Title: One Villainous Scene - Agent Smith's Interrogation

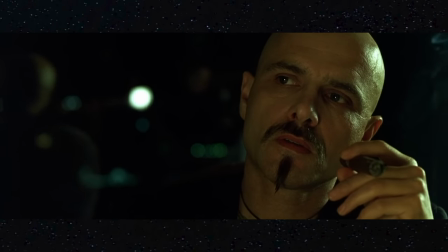There's so much intensity in it that cypher reacts to it ashamed of what he's about to do but also a little unsettled by smith smith then uses
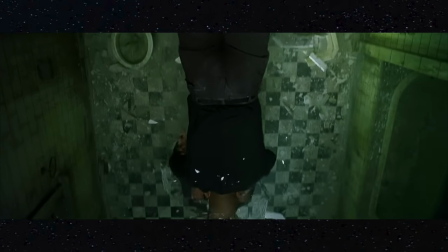this information to catch up on the group and morpheus dives onto him to save the others smith introduces himself to morpheus with a kind of satisfaction
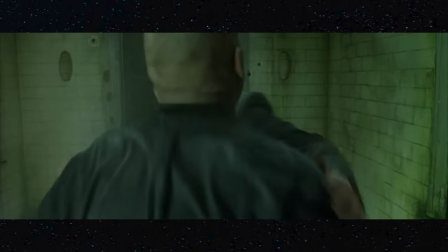he brutally kicks the out of morpheus and performs it really well he's ferocious and after beating him he looks back at him with disgust then
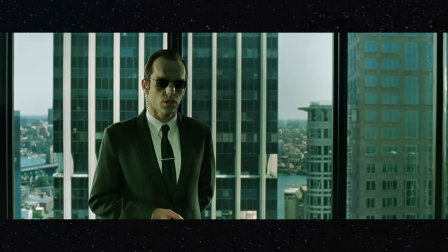we are depending on your personality subjugated or treated to three monologues from this character three layers of how smith feels and thinks.
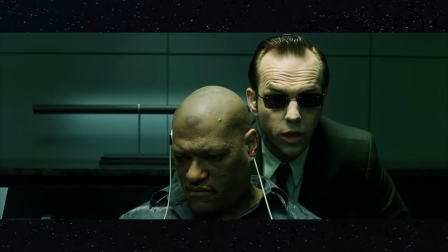It's good for the screenplay, because in this film he is the face of the machines, so we're learning more about the opposing force in this war.
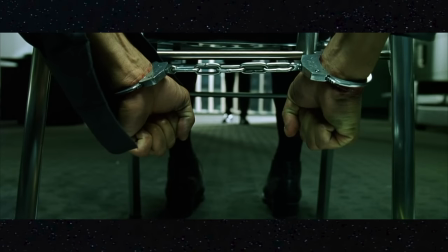Morpheus is now in a military building for interrogation. Smith talks about The Matrix. He calls it beautiful and genius.
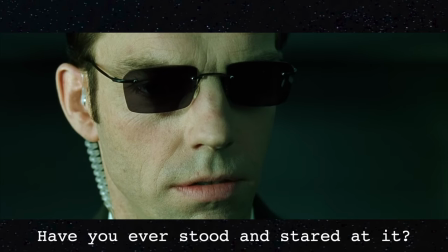Importantly, though, he says, which implies that he does this sometimes.
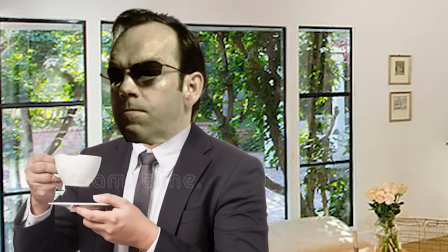Maybe in his downtime he sips a coffee and puts on reruns of The Daily Show while staring at a building, but he can't.
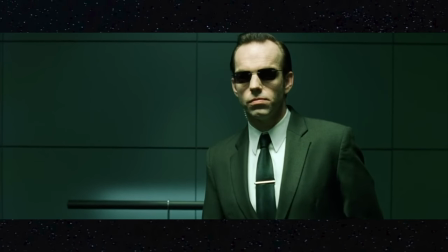Clearly, he's a program. So when does he do this? Does he have downtime? It brings so many thoughts to my head of what kind of person he is to have had this experience and thought in his mind.
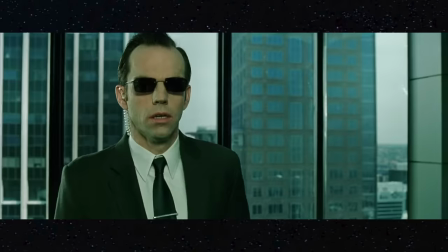He's not just doing what he's told, he's thinking about it, thinking for himself. He then gives the first monologue about the history of the Matrix,
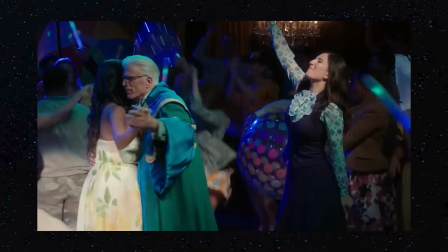how it used to be a perfect paradise with unicorns and rainbows and sunshine and cotton candy orgasms, but no one would accept it as reality.
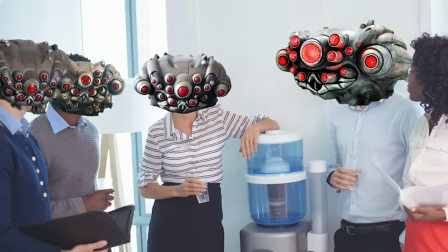They kept waking up. Apparently there was some debate as to why this was the case, but Smith has his own personal view on why that project failed.
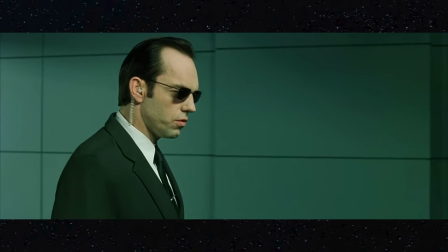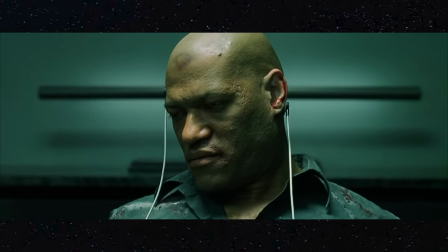We then get more of this bitter bullying of humanity.
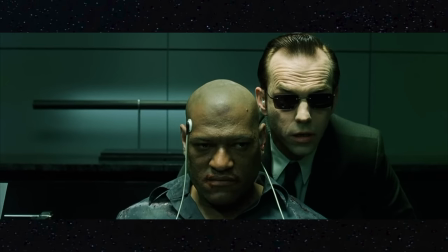We are more evolved than you.
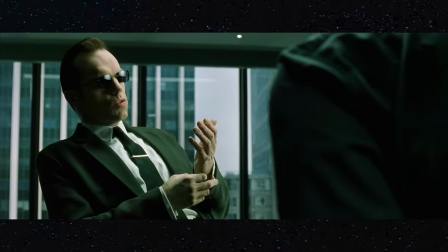The second monologue delves even further into Smith's being, as he tells the story of when he once tried to classify the human species.
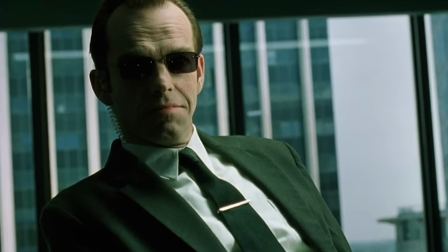Which again, hang on. At what point was Smith trying to classify them?
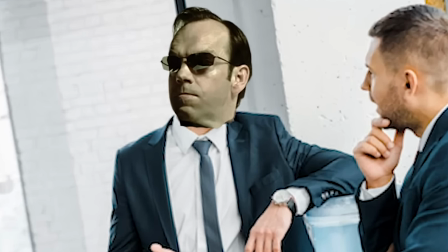Was he explaining something to another AI and realized he didn't have a label for humans that sufficiently fit and then spent the next ten minutes Trying to figure it out.
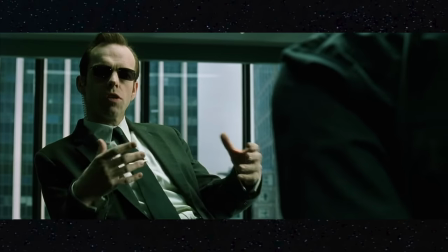Why would he do that? The implications of these lines are so interesting It's what makes it deep and what makes him a good character We don't need to see all this we infer it and then
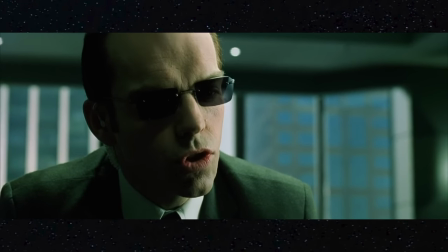then we get to the real good shit describing humanity as a virus He speaks to Morpheus this leader of humanity this pain
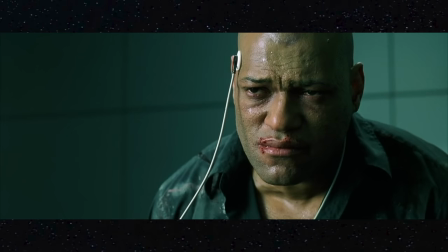in his ass and just condescends the shit out of him human beings are disease and we
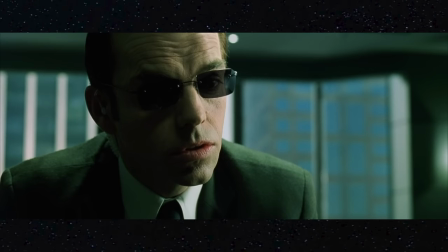This is probably the most iconic part of these monologues, but right after this, we finally get back to the reason why we're here.
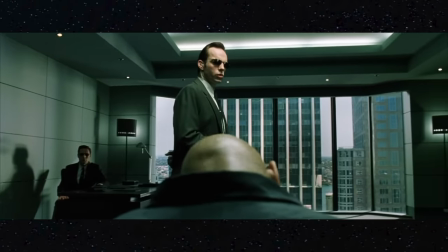The final monologue. Oh my god, I love it so much. Oh, it's so good! The interrogations are not working. One of the agents pipes up and speaks in a typical robot-style tone.
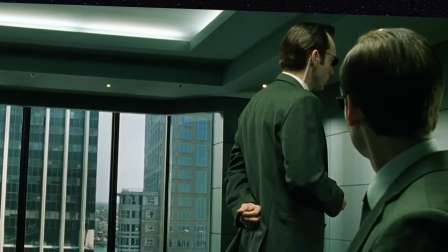Perhaps we're asking the wrong questions.
Which sets us up for the heavily contrasting tone in which Smith says, Leave me with him.
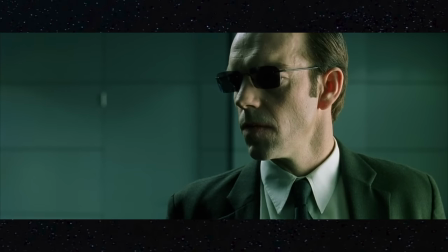Oh shit.
Now.
The other agents are shocked, but they walk out. Smith looks genuinely pissed off, and we're thinking, why is he angry now?
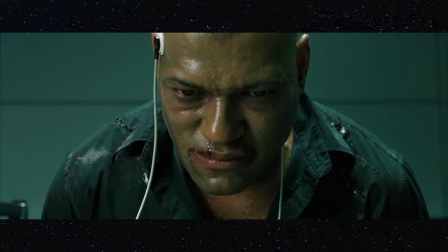What's changed? What's he gonna do? And this is my favorite scene in The Matrix.
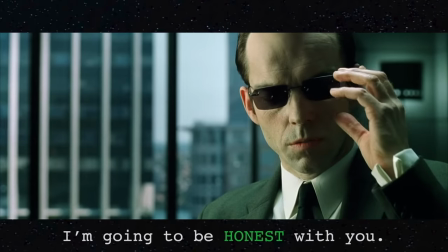Smith sits down and takes off his glasses, saying, I'm going to be honest with you.
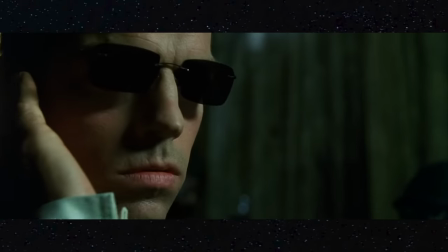And also takes out his earpiece, the thing he's been using all along to communicate with his team, and it's kind of implied that they use it to locate people in The Matrix?
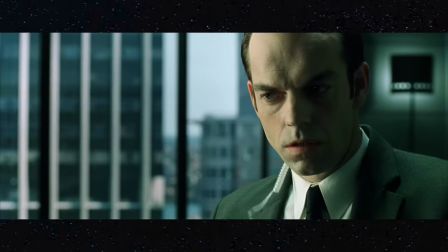We've never seen this before. What is happening?
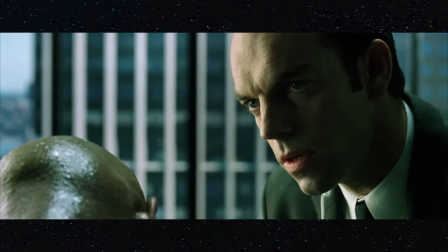I hate this place.
Holy shit. Okay, okay, hold up.
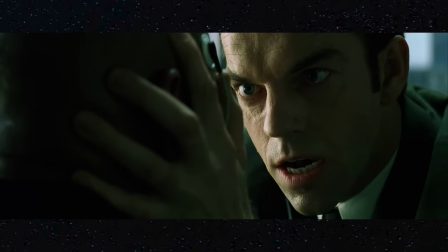So not only does Smith feel anger, he has an active, specific rage. Rage for his job, having to do all this, having to be in charge.
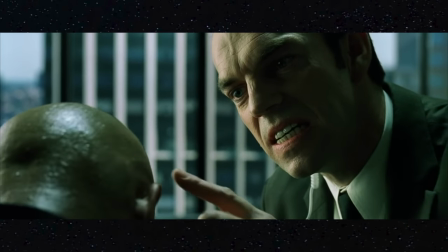That's really cool.
It's the smell.
Wait, what?
I can taste your stink.
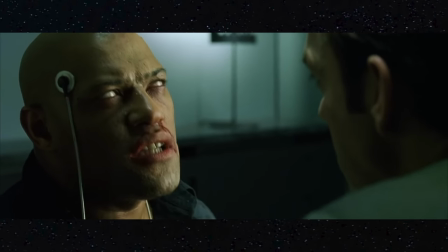It's repulsive, isn't it?
Oh my god, this guy doesn't just think he's better than humans, he hates them.
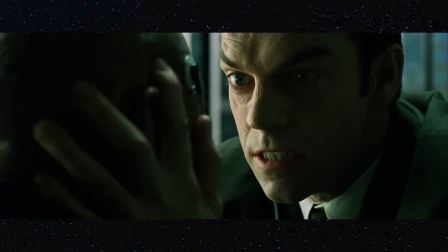G-O-O.
I must get out of here.
Jesus Christ!
I must get free.
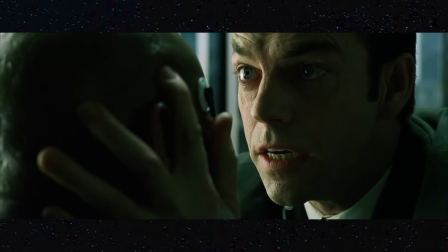Everybody stay calm!
And in this mind is the key.
What?
My key.
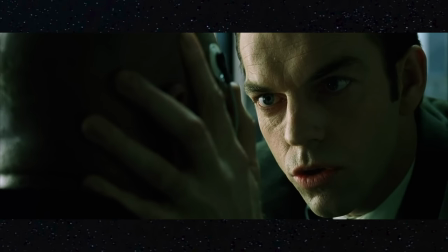What the fuck?
Once Zion is destroyed, there is no need for me to be here. Do you understand?
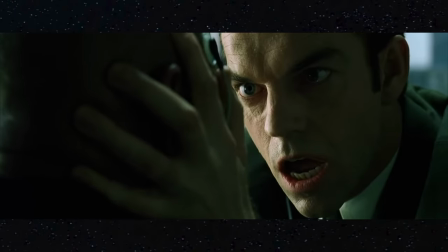I need the codes. I have to get inside Zion. And you have to tell me how.
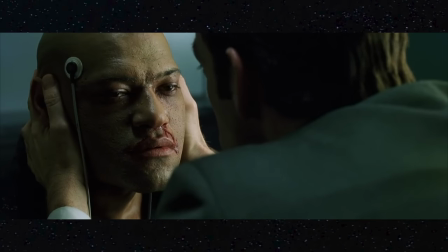You're gonna tell me.